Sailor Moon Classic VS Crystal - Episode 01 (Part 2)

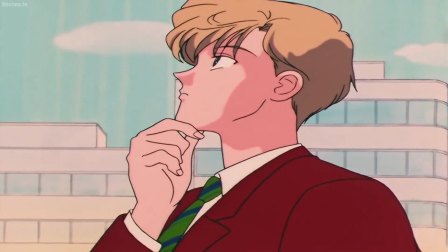[4:03]
Speaking of that, you could call his line of wishing for a better sister more foreshadowing,
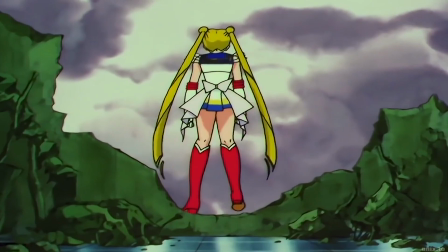[4:09]
considering Usagi will become Sailor Moon and how her character will develop over the course of this series.
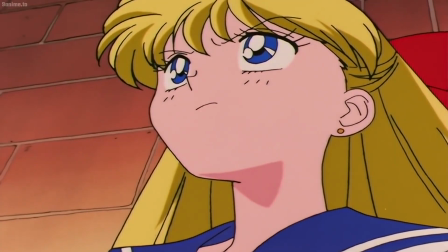[4:14]
All I'll say for now is, careful what you wish for, kiddo.
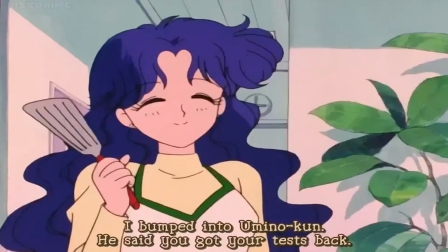[4:19]
Other than that, I like the world building, seeing as Ikuko knows Umino, which could support a couple lines of thought on Usagi's relationship with him.
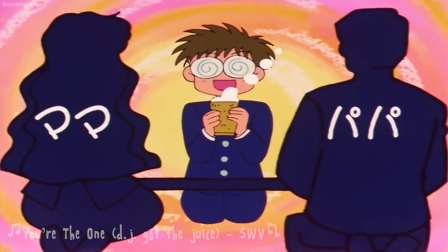[4:27]
Neighbors, childhood friends, maybe their parents know each other, etc.
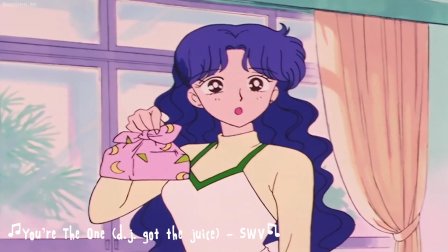[4:31]
This also ties characters together, meaning Ikuko is aware of the people her daughter goes to school with.
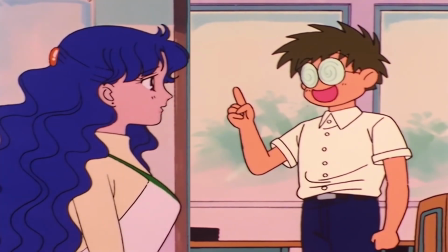[4:36]
Umino knows Usagi's mom and is comfortable enough with her to hold a conversation about his day after randomly bumping into her.
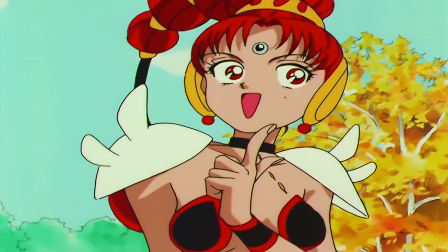[4:43]
This gives the setting a holistic feel, like everyone has has ties to everyone else.
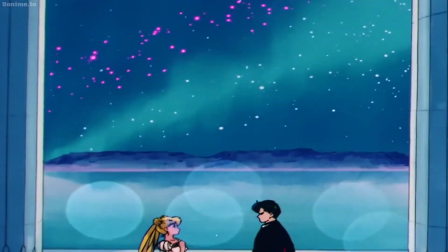[4:48]
When the main character isn't on screen, the world keeps turning.
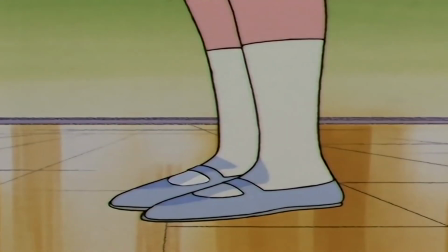[4:52]
We'll see a lot more of this as the story continues, but it's really nice to see characters being used in natural ways to progress the story.
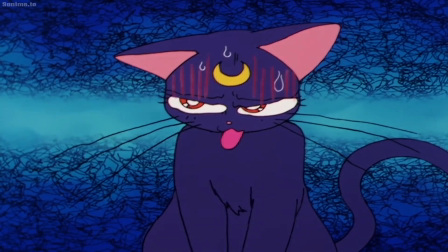[4:59]
Now let's see how Crystal handled this scene.
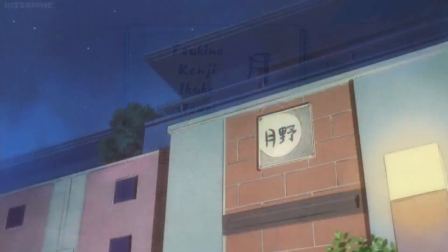[5:04]
Right off the bat, we've lost our clever introduction to the Tsukino family, which is fantastic as usual.
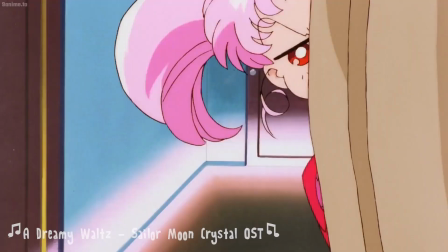[5:10]
The acknowledgement of Usagi being late is gone, despite it being literally nighttime,
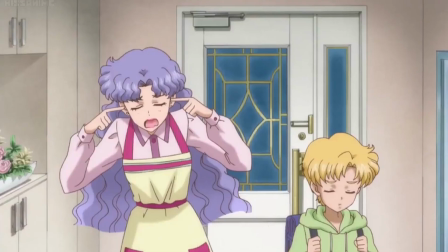[5:16]
which makes Ikuko seem like a much less attentive and caring mother than Classic's portrayal.
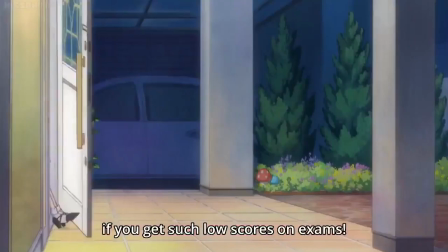[5:21]
However, Ikuko immediately launches into maternal fury when Usagi reveals her grades, so that would be inconsistent with her character.
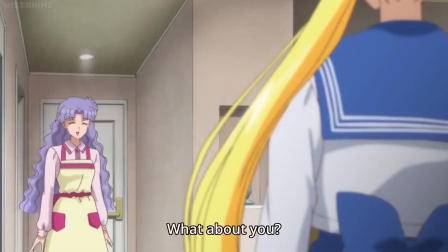[5:30]
Ikuko would make mention of how late Usagi has gotten back home. That's her irresponsible daughter.
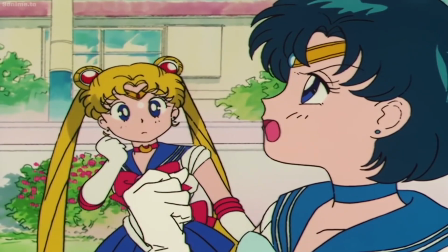[5:36]
She would absolutely be concerned about where she was all day.
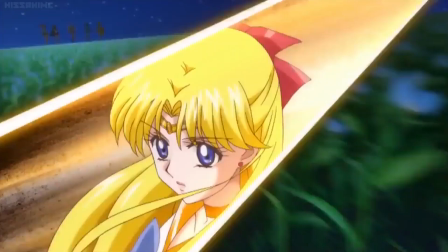[5:40]
But this is Crystal, so we gotta speed past the whole consistent characterization and competent parent thing.
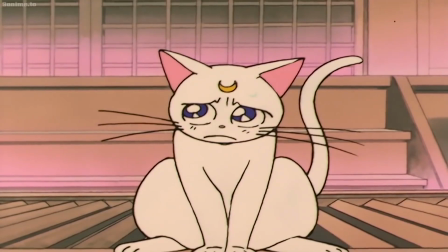[5:46]
Hold up. Oh, whoopsie. Which brings us to the way they handled the test score reveal in this scene.
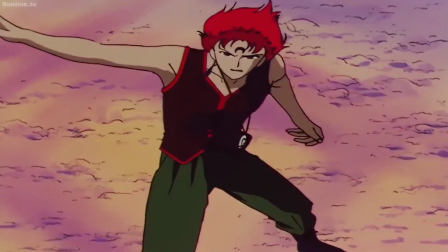[5:55]
To put it short, it's atrocious and lazy. But let's get long with it.
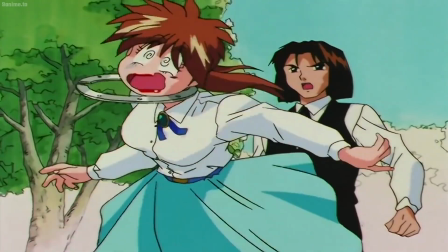[6:00]
Crystal once again is just blasting through at breakneck speed, which flattens this joke like a pancake,
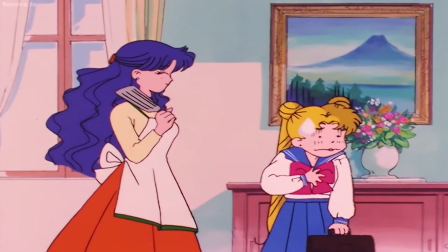[6:06]
whereas Classic revels in the building tension of the moment.
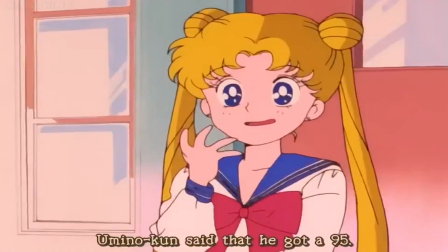[6:10]
Ikuko reveals she knows Usagi got her test back and how well Umino did on his, just like Crystal.
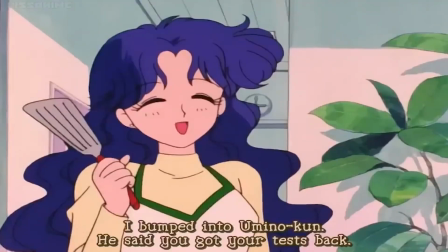[6:16]
But Usagi actually responds to her mother's thinly veiled prompt with an attempt at casual indifference.
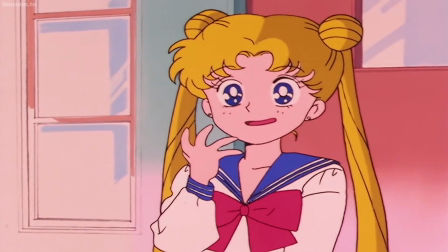[6:23]
All the while, we can clearly see the panic and fear on her face as soon as Ikuko brings up the test.
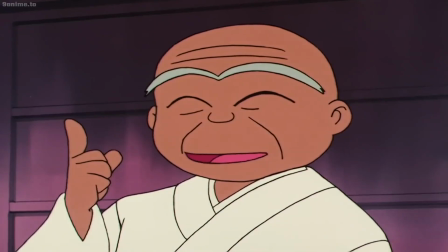[6:30]
We get a visual on Umino showing us the difference in perception of the boy.
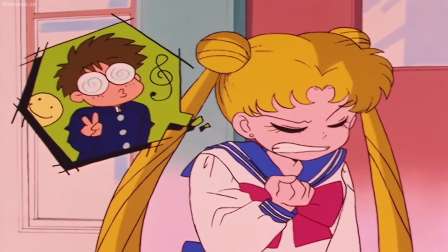[6:34]
Ikuko sees him significantly less obnoxious and repulsive than Usagi, for obvious reasons.
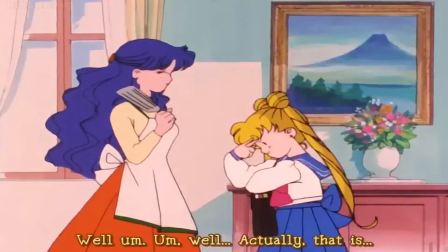[6:40]
Then we get Ikuko asking for Usagi's test, while Usagi struggles to delay the inevitable.
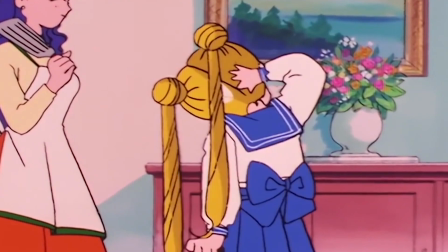[6:45]
Dread, panic, fear, anxiousness, reluctance, and finally, resignation to defeat.
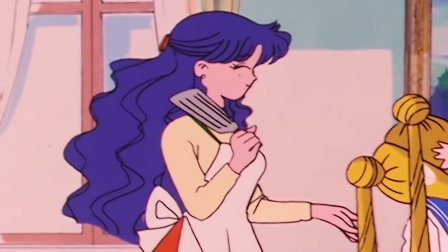[6:52]
All with Ikuko retaining her calm and pleasant demeanor, seemingly unaware of her daughter's strange behavior, adding to the tension and hilarity.
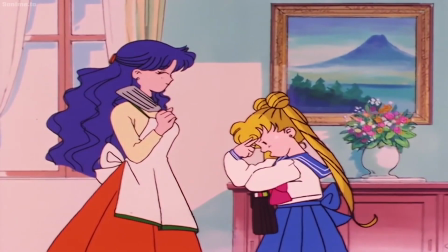[7:00]
There's such a range of emotion and characterization in this short little joke that is nowhere to be seen in Crystal's first episode.
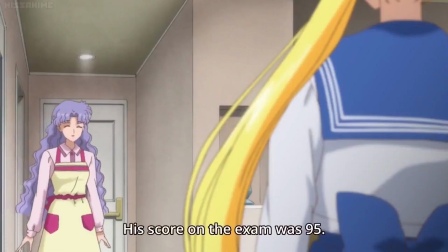[7:08]
It's just Ikuko mentioning Umino told her about the test and how he did, then immediately she has Usagi's test.
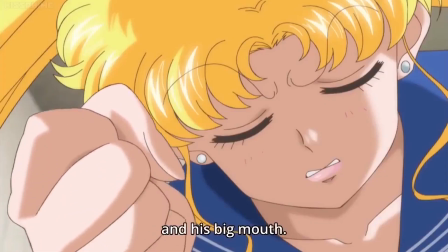[7:14]
Usagi is normal, then angry about Umino spilling the beans, but that's it.
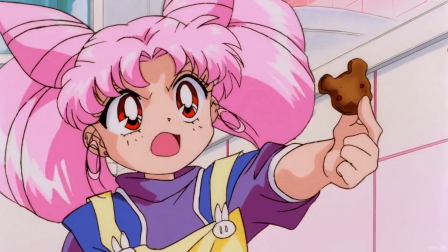[7:18]
There's little to no build-up for the joke, there's no tension, there's nothing good here.
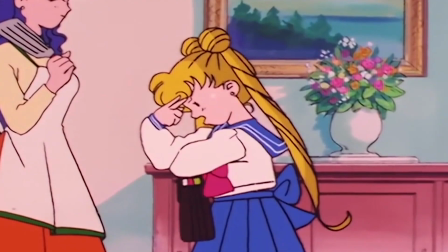[7:26]
We don't get to see Usagi squirm or struggle to come up with an excuse or feign indifference.
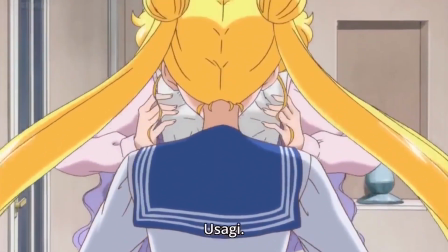[7:31]
We skip to Ikuko with the test already in her hands. What is this lazy crap?
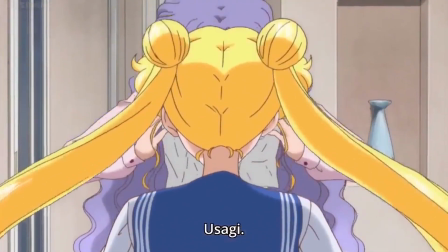[7:37]
Then the reveal that Ikuko is going to punish Usagi for failing the test is just...
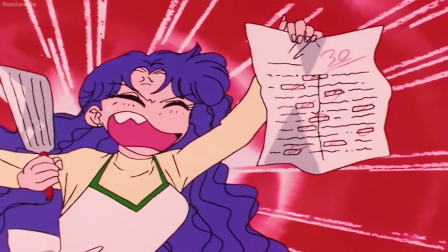[7:44]
Again, look at the extreme emotions being displayed in Classic and compare it to this tripe.
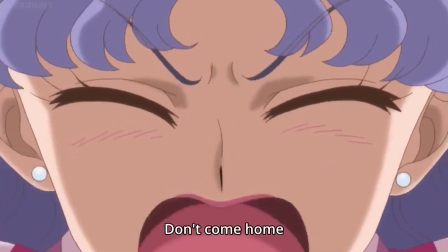[7:50]
Oh, let's zoom in and shake the camera to show how mad she is, duh.
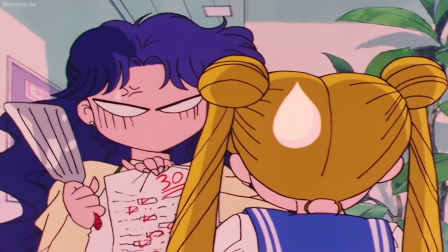[7:54]
Classic has her twirling her spatula like it's a knife and seething with rage while Usagi looks up at her squeaking fearfully.
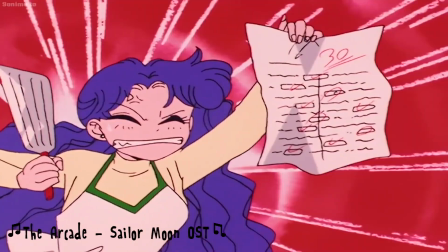[8:02]
Then she erupts with exaggerated shouting, a boldly colored background flashing behind her, a vein prominent on her forehead.
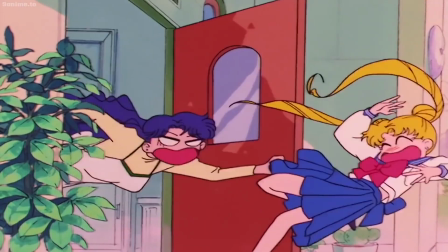[8:10]
Then she bursts out of the front door, Usagi flailing behind her,
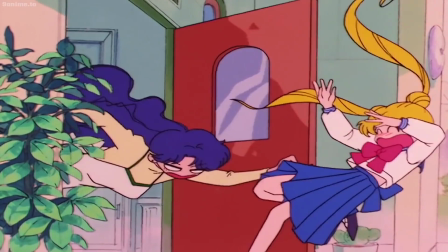[8:14]
before she shrinks back down and slams the door shut so hard it bends, all just before Usagi can get back up.
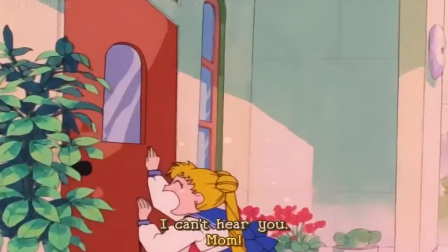[8:20]
And when she does get back up, she's on her knees crying and pleading through the door with tears jumping off of her, but Ikuko shoots back that she can't hear her.
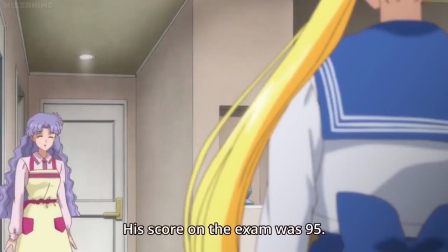[8:29]
It's so much more entertaining and interesting and lively. This feels stilted and lazy and just poorly done.
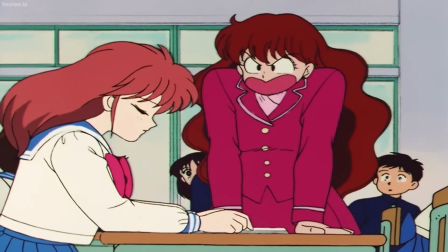[8:37]
I mean, look at this. Look at this. What is this? They couldn't even do the anime action lines around the camera frame?
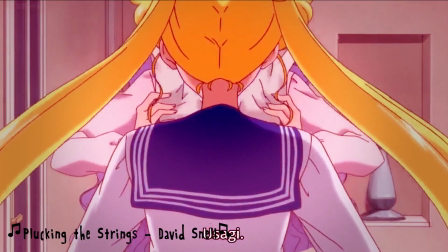[8:44]
Really? They couldn't do a change in lighting to really sell just how comically angry she is?
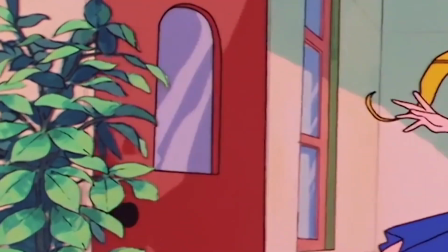[8:50]
They couldn't speed this up, make it more rough, add some effects to really sell it as the hilarious payoff it's supposed to be?
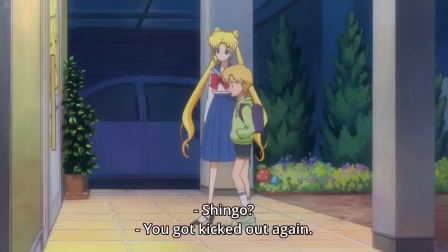[8:58]
Come on, guys, this isn't that hard. Even Shingo taunting her is more expressive and entertaining and classic.
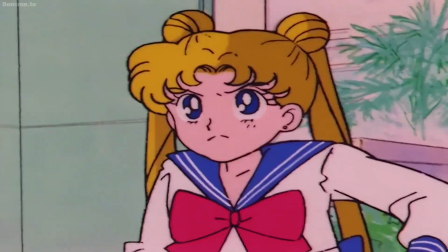[9:04]
And I don't even like Shingo taunting her. The failed Sailor V kick is hysterically done,
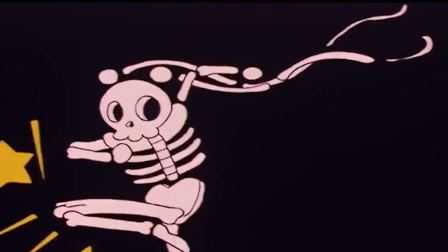[9:09]
with a quick skeleton shot of her entire body showing her hair has skeletal structure in it and her knee has cracked,
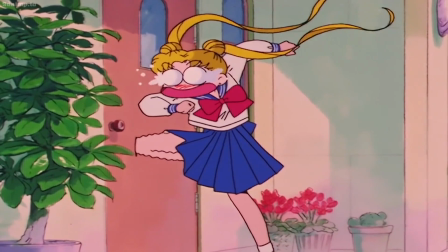[9:16]
along with some incredibly silly expressions and voice acting with the sound effects accompanying it all perfectly.
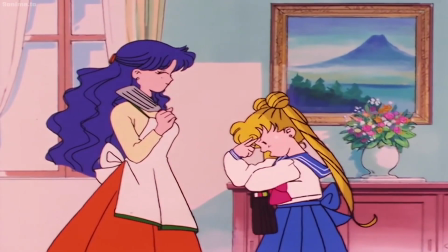[9:22]
The pensive metronome sound getting slower and slower as Usagi tries to come up with an excuse to not show her test,
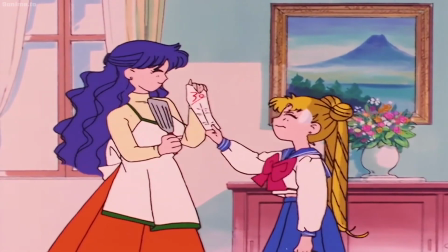[9:29]
and finally ending when she relents to give it to Ikuko.
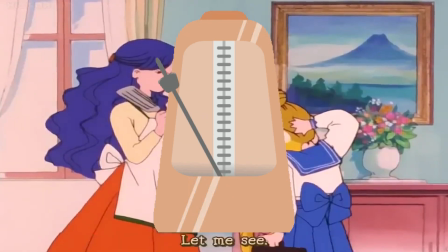[9:37] 見せて。はい。
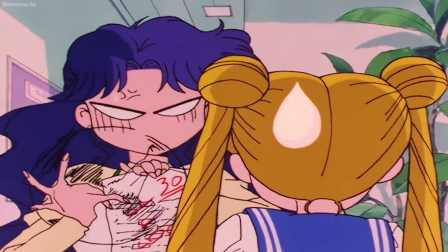[9:43]
The racetrack beeping noises to signify the buildup of Ikuko's rage, ending with an explosion noise as she screams at Usagi.
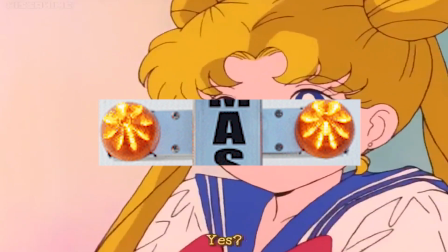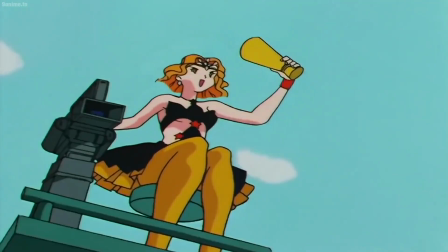[10:00]
All of that just builds on the stellar animation and direction to accentuate this massively hilarious moment.
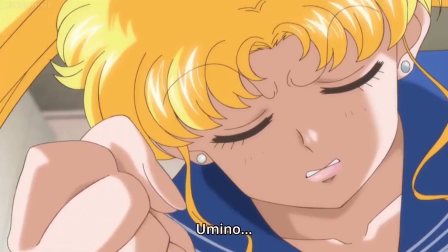[10:08]
But Crystal has none of this to aid its comedy. It simply imitates some of this to an inadequate degree and moves along with the story.
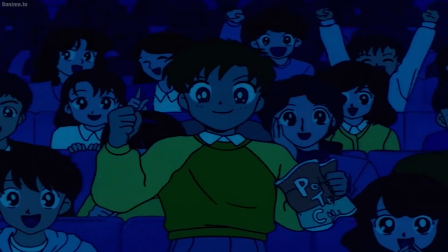[10:17]
But the problem is, moments like these are what engages the audience with the characters and the story they're a part of.
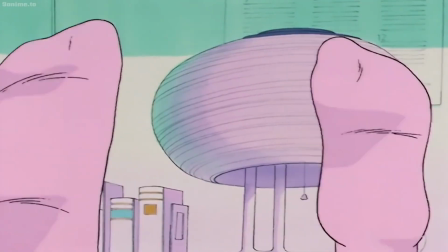[10:25]
It's the entertaining part of the media. It's what should keep them watching until the end.
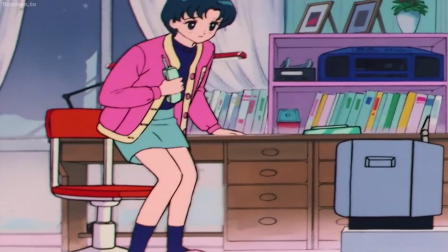[10:30]
This makes me want to turn the show off, not continue. The animation has been fixed.
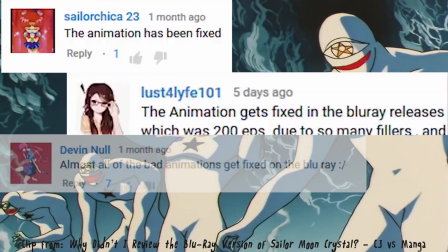[10:36]
The animation gets fixed in the Blu-ray releases. Almost all the bad animation gets fixed on the Blu-ray.
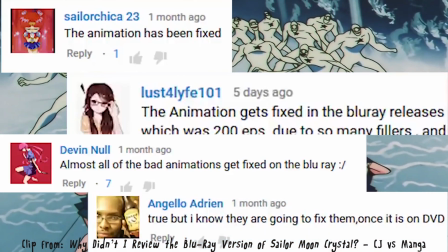[10:43]
I know they're gonna fix the bad animation once it's on DVD.
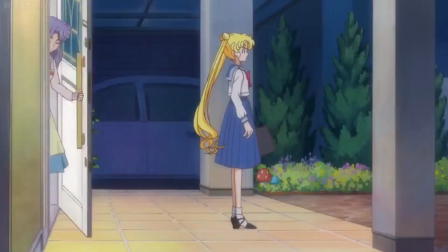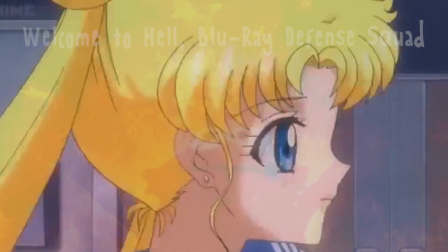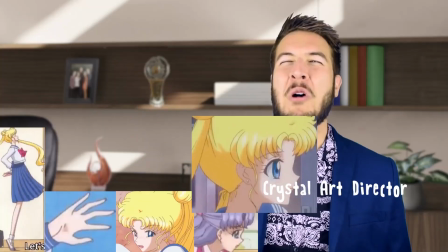[11:00]
Oh, whoops, whoopsie.
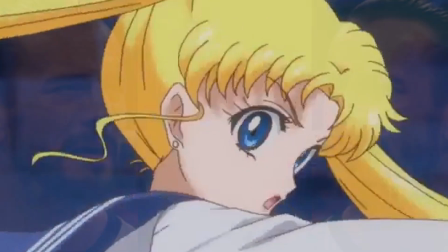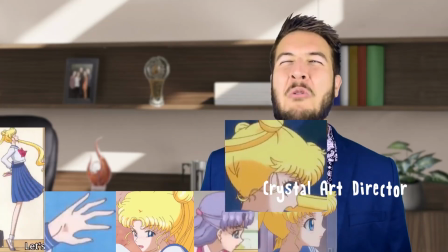[11:08]
Oh, whoops, whoopsie.
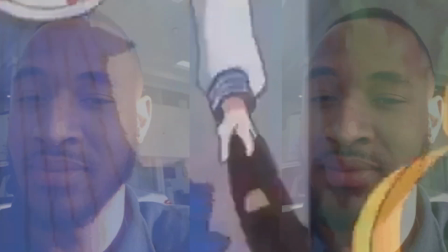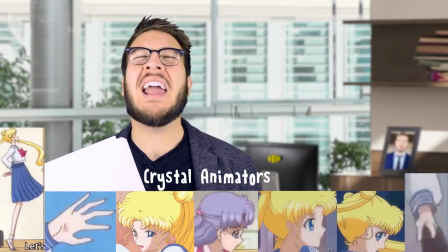[11:19]
Oh, whoops, whoopsie. What are you doing, guys?
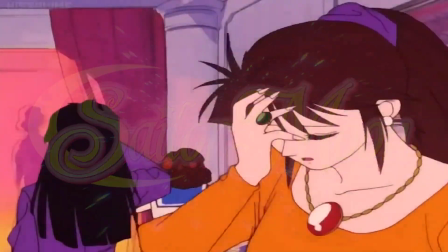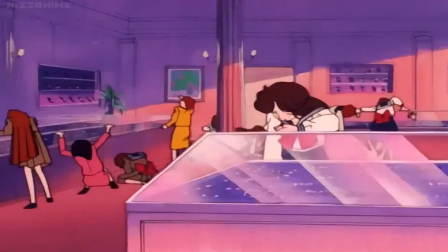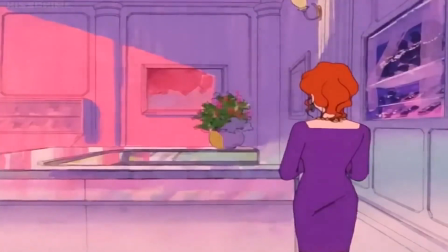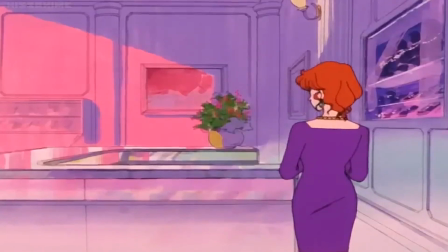Did somebody ask for more horror elements? Well, here you go.
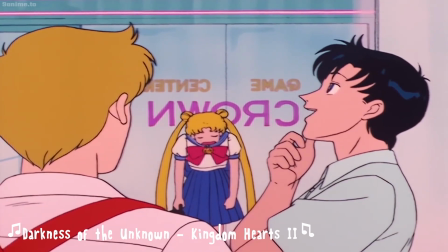[12:10]
This might be my favorite aspect of this first arc. It gets pretty creepy and disturbing.
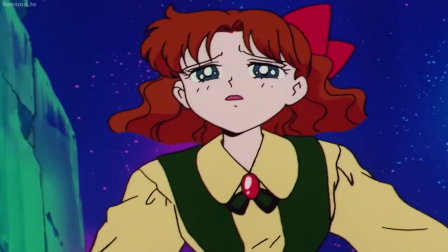[12:16]
Just put yourselves in Naru's shoes.